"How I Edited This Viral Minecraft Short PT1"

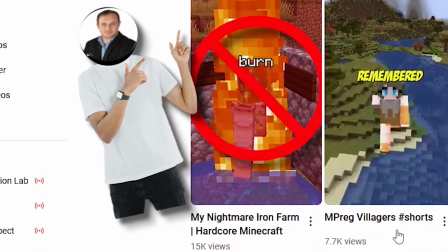I edited this Minecraft short that became the most watched video on the small Minecraft channel, which had never before broken 10,000 views.
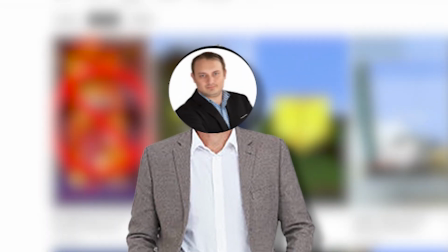So how did I do it, and how can you do the same regardless of channel size? Let's get into it.
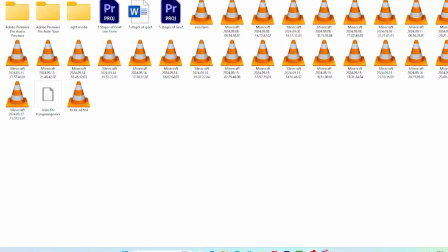Now I'm going to assume you have footage to work with, otherwise pause this video and go get it please.
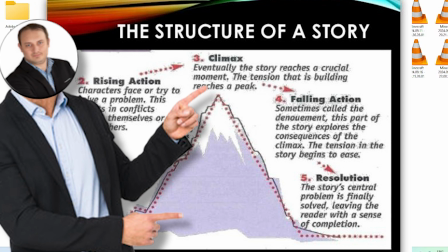The first step is creating a story structure around the footage you have, and yes, even short form videos have a story structure around them.
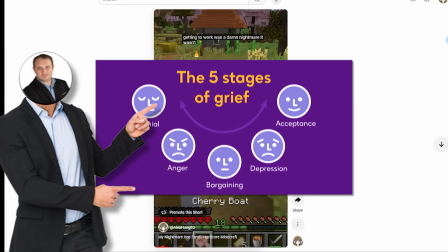The video I edited is all about going through the 5 stages of grief when you're trying a new project and it doesn't quite work out.
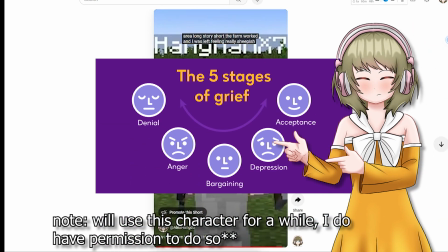Then when you accept it's not working, you find the answer. So relatable storyline, and once you have a story structure, writing the actual script and editing the video is so much easier.
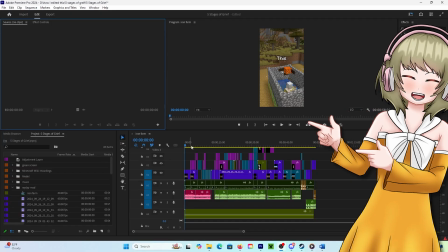Here's the script for that video, in fact, if you want an example. So now we get to the actual editing, and while I did have a PNG tuber character to work with, I don't think it's necessary.
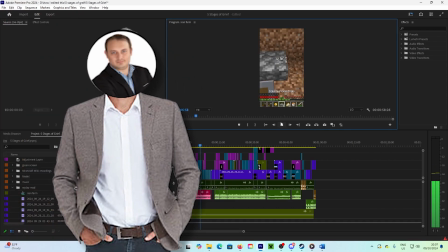The main point is that the editing supports what is being said, and especially today, that it feels smooth and seamless. One way I did this was when changing the character, I went out of my way to make sure that the positioning was all correct so that the new pose would be in the exact same place as the last one.
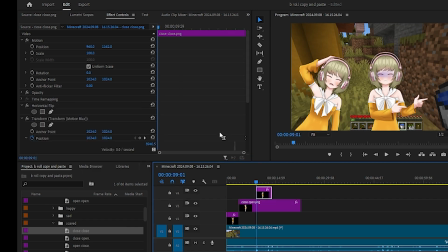By copy and pasting values and effects from one clip to the other, every time I wanted to change the pose of the character, was it a large and tedious amount of work?
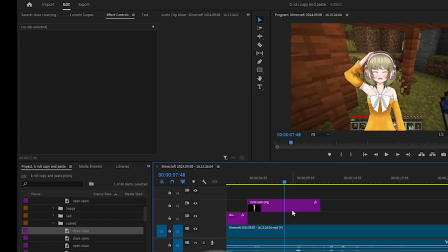Yes. Yes, it was. But was it worthwhile? Well, you tell me.
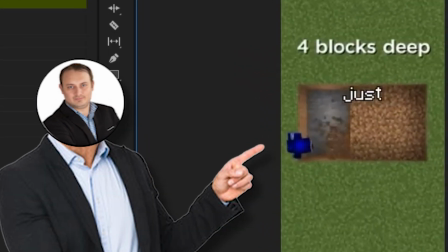The second thing I did was make sure the B-roll always matched what was being said, even when blurred out,
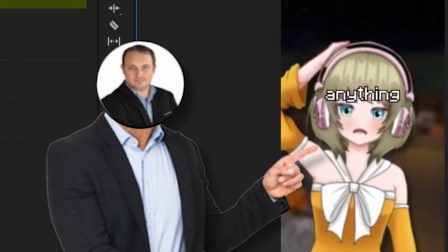and while that might sound obvious, you'd be amazed how easy it is to get lazy with your B-roll if,
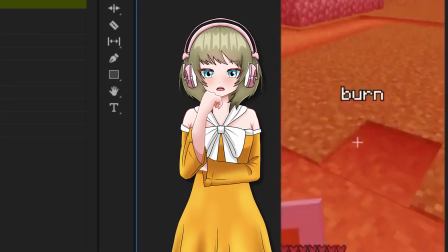like me, you realize mid-edit you either didn't have enough of it, or don't have enough shots for the scene.
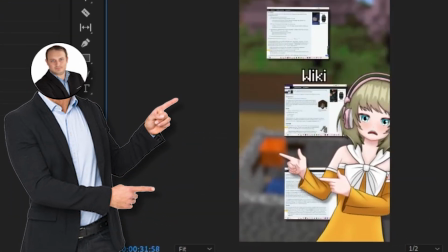Prime example being this time-lapse shot of a non-functioning iron golem farm you see used, which took 4 hours to film.
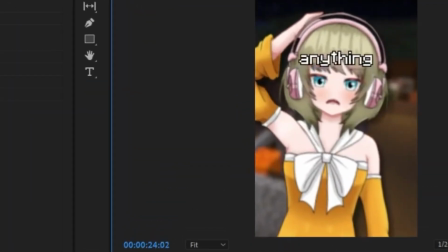Was that enjoyable pulse-pounding action? Hell no. But had I not made sure to get that footage and just put something else in the background, would the video have worked as well?
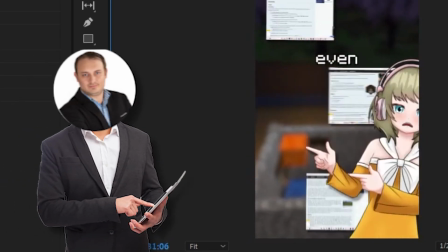Probably not. So even if it is troublesome at times, put in the work to get the best B-roll possible, you'll be glad you did.
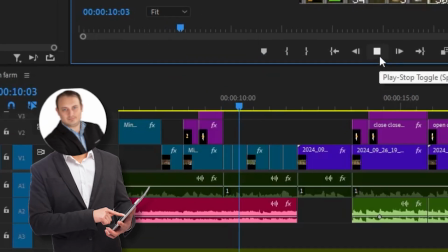After that we move on to the music. Now there isn't really a hard rule on what music to use in a video, yet a principle I use is, does the music enhance the emotion I'm going for?
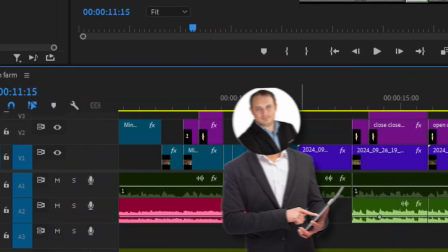And everything else is a muscle you need to build, but to make the music smooth and ensure the changes to it aren't jarring,
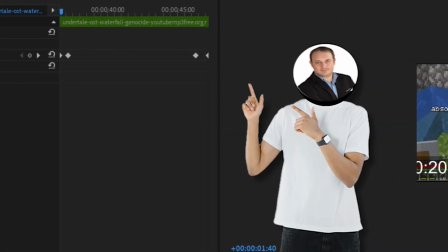I have the music fade out and fade in with simple keyframes like this.
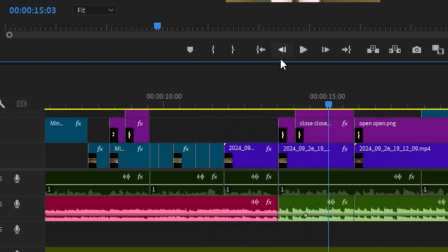And most of the time that's all you need, but occasionally it is advantageous to suddenly cut the music if you need to get people's attention for a certain important part. Like I did here when the voiceover says that nothing happened. It's not a big thing, but watch it with music.
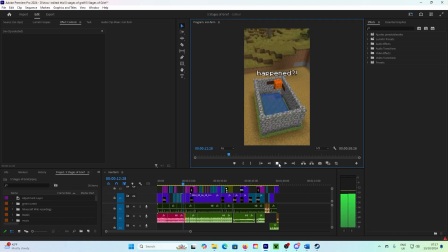Was set up, absolutely nothing happened, and I went nuts trying to find out what was wrong.
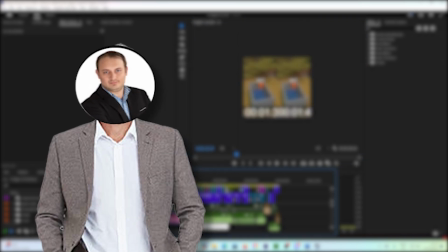And you'll notice it just doesn't flow as well. Now, it's up to your own judgment and the kind of video you're making to know when to do this,
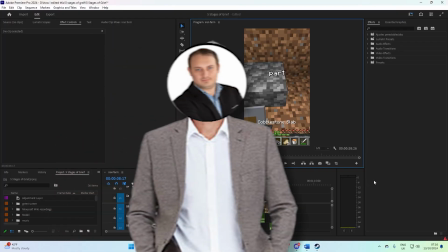but a good rule of thumb to follow is use this with moments that are particularly surprising or
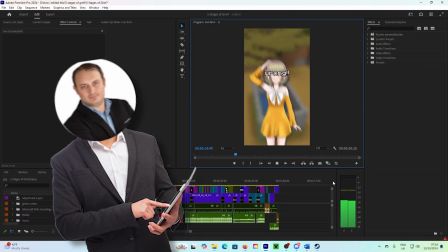shocking. And with that, the only other thing left is the subtitles.
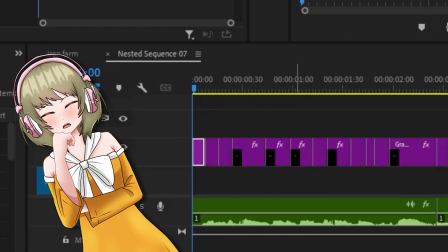Now, stupid me did them all one at a time, and then he remembered that Premiere Pro has a built-in captioning software, provided you didn't pirate it.
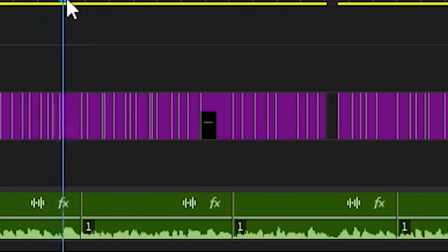Then I added in a Minecraft-looking font to the subtitles and made them one word at a time, and adjusted the timing of the words so that they all matched up with the voiceover.
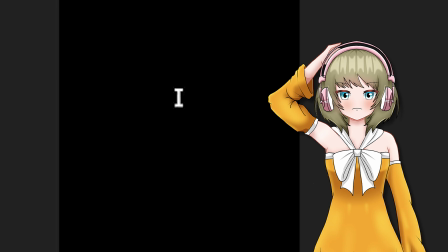And if right now you're wondering, is it really worth it to do all this? Well, here's the video without subtitles.
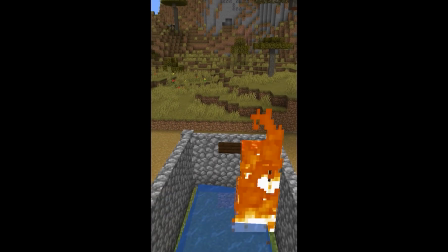This is an iron golem farm that I built with a guy, and this is the story of why getting it to work was a damn nightmare.
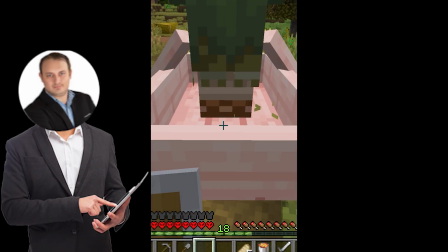And that's the overview for how I was able to make this video.
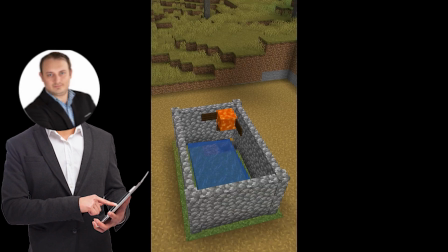Now, if you're wondering about the presets used and how exactly I created the animations for the character and assets, well, I'll dive into much more detail on that in part 2.